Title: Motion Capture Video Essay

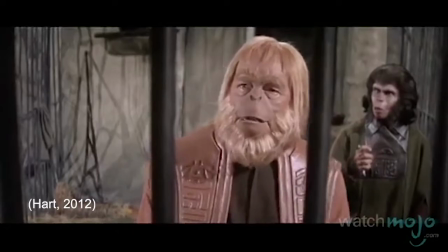[0:01]
The acting community has worries about performance capture because they believe it's some form of replacement for performance,
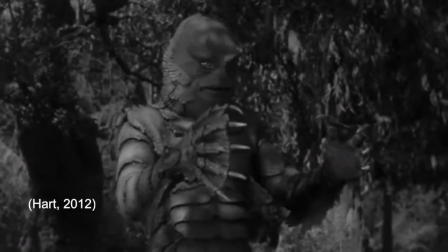[0:09]
when in fact, it's the opposite.
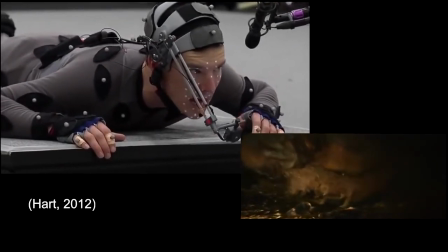[0:11]
Performance capture is a tool that allows actors to transform themselves into many different characters.
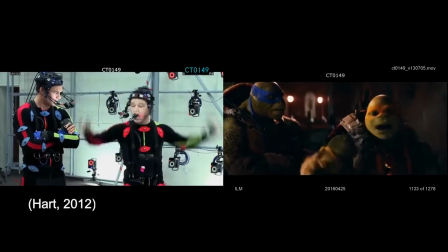[0:18]
You are not confined by physicality, you can play anything. These are the words of Andy Serkis,
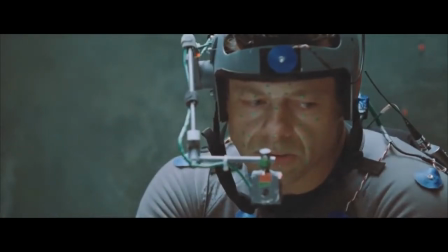[0:25]
the actor who has provided his digital form to be transferred to create the movement for many characters we have seen in films today.
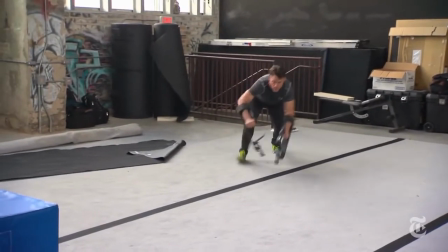[0:33]
In her book titled Make and Believe, Lisa Bode wrote, "If we think of Darth Vader,
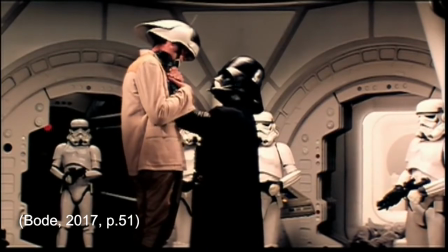[0:40]
people routinely attribute the performance to James Earl Jones as he provided the iconic voice,
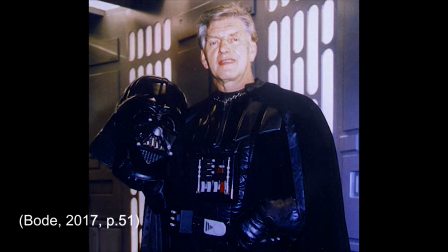[0:46]
but they rarely remember that it was actually David Prowse who wore the suit.
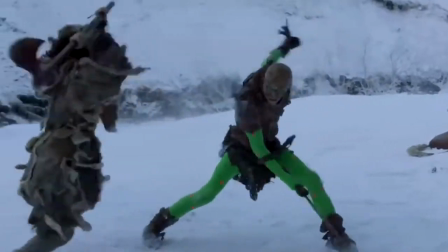[0:50]
For some reason, the actor who provides the motion capture work is usually not acknowledged,
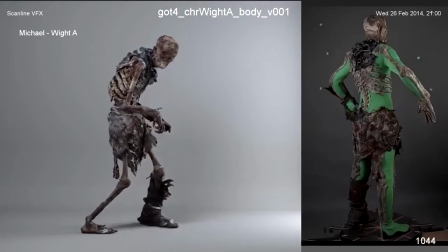[0:57]
and people say that the effects are the sole effort of the animators.
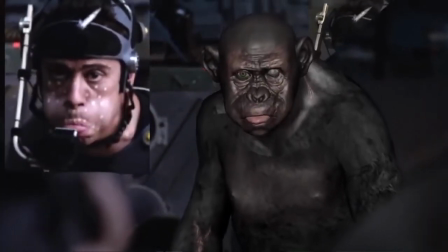[1:01]
But where does the emotion and the personality for the characters actually come from?
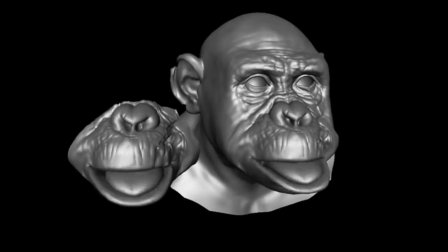[1:06]
This is quite obviously due to the actor themselves, such as, for example, Andy Serkis.
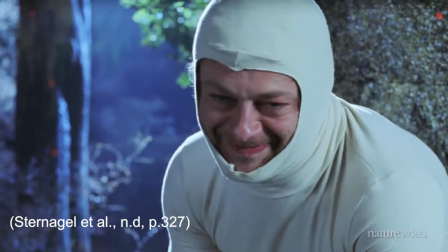[1:13]
According to the book, Acting and Performance in Moving Image Culture,
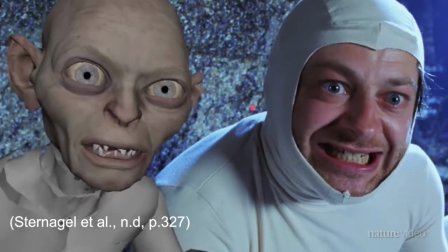[1:18]
Peter Jackson had initially searched for an actor to play the voice of Gollum in Lord of the Rings,
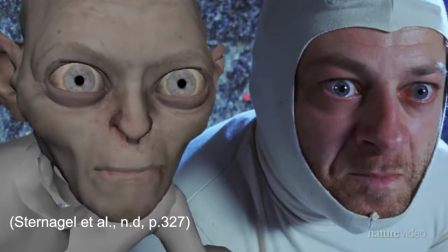[1:24]
but Jackson made an important discovery about acting.
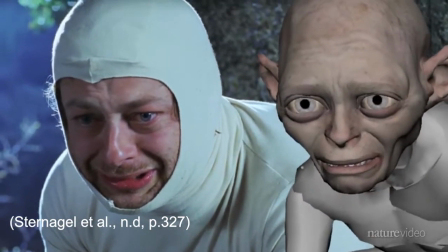[1:29]
Serkis needed to contort his face and body in order to produce the character's voice.
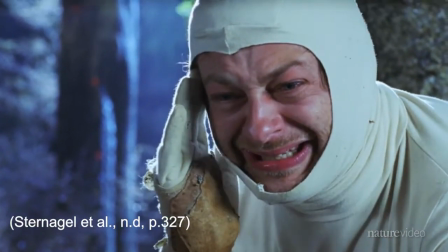[1:35]
In short, Gollum's voice could only come from an actor who physicalized Gollum's body.
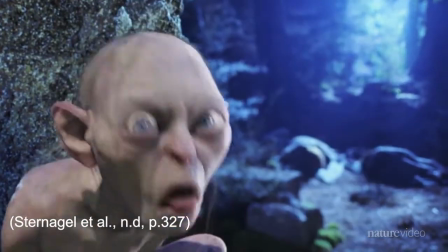[1:41]
Jackson then said, "It was really in that audition that I came to realise that the actor's voice and expressions are related.
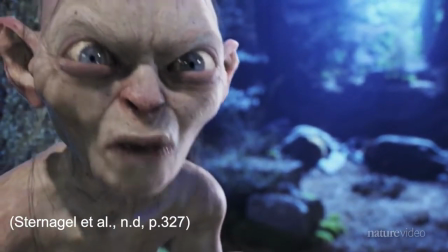[1:49]
You can't separate the two."
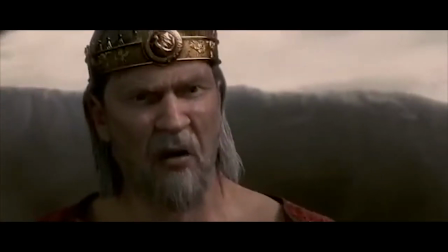[1:53]
However, it can be seen that the character is not the sole responsibility of the actor.
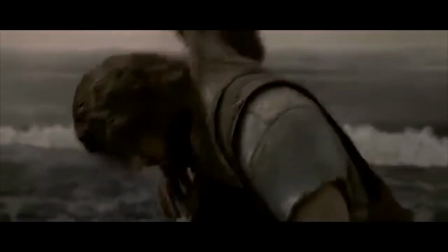[1:59]
In the quest for realistic animations, there seems to be a fine line which is occasionally crossed.
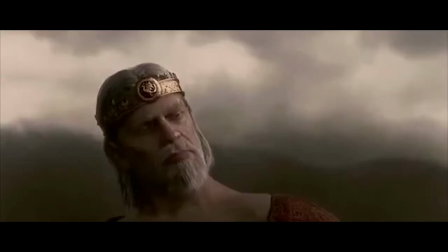[2:06]
So if studios' goals are to make the most realistic digital creations,
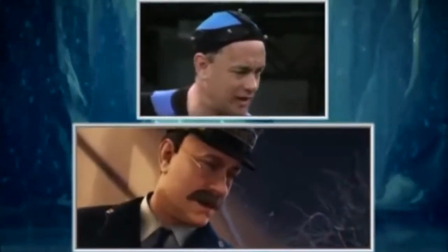[2:11]
then why are they disregarded when realism is achieved? This is due to a phenomenon that is referred to as the uncanny valley.
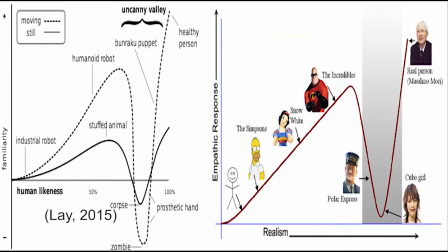[2:20]
The uncanny valley is a characteristic dip in emotional response that happens when we encounter an entity that is almost,
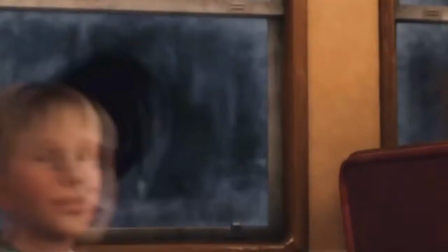[2:28]
but not quite human. This means that no matter how good the digital creation is, and it can be very human or animal-like,
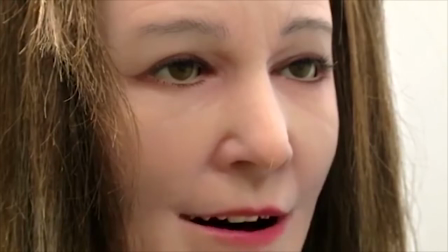[2:37]
it still evokes a sense of uneasiness that something is not quite right with what we are seeing.
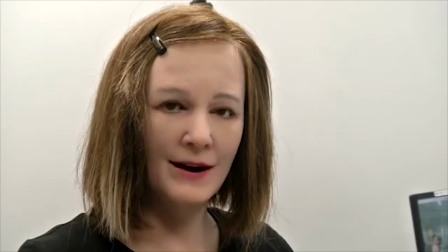[2:43]
There is an irony that cartoon-like characters in films such as Toy Story, Finding Nemo, and The Incredibles can convey more emotions to people than lifelike
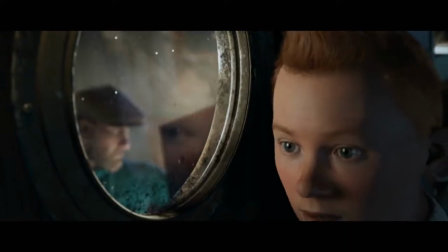[2:55]
digital creations such as the characters in Tintin and Beowulf.
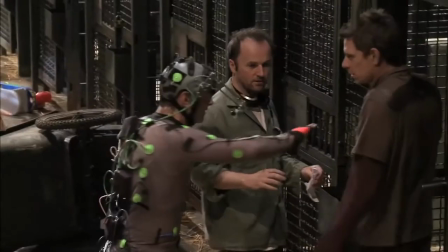[3:01]
Despite not being considered for an Oscar for his acting work with motion capture, the use of it can easily be summed up by Serkis himself.
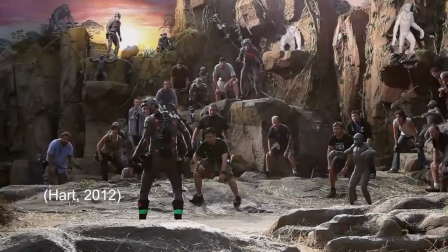[3:11]
"When I did a film about Ian Dury, the way I played him is no different than the way I approach Caesar or Captain Haddock.
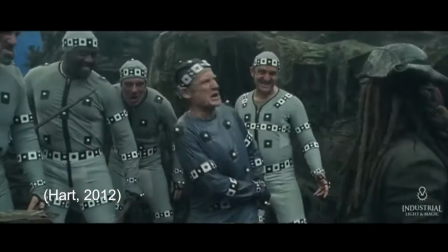[3:20]
That's the key to performance capture. It records an actor who is playing a role that could not be achieved using prosthetic makeup.
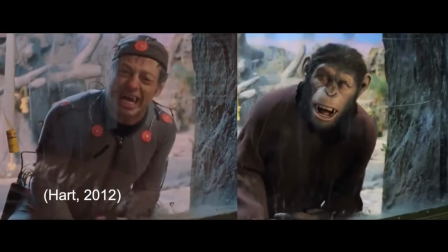[3:28]
It's about an actor acting a role, except with a different costume." According to Stephen Prince,
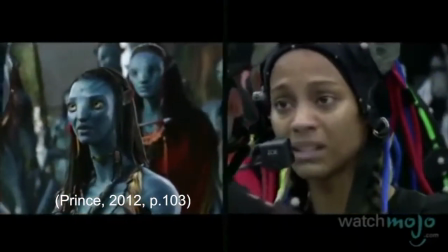[3:35]
the animator or actor who creates a digital character on screen must give a performance expressed through the character as it is created,
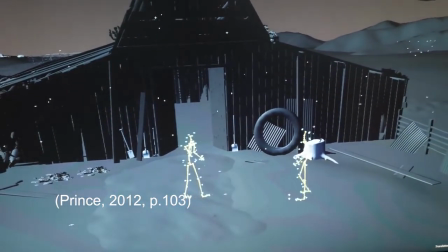[3:44]
shaped, and given movement in the expression of feeling and attitude.
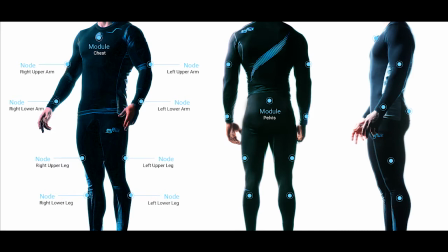[3:49]
Due to the lack of prosthetics and practical makeup, the actor in the motion capture suit has physically more freedom,
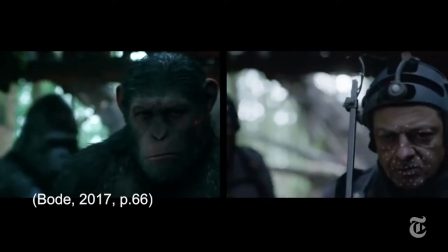[3:57]
more creative choice, and therefore more responsibility for communicating his character's embodiment through his own contortions and movements.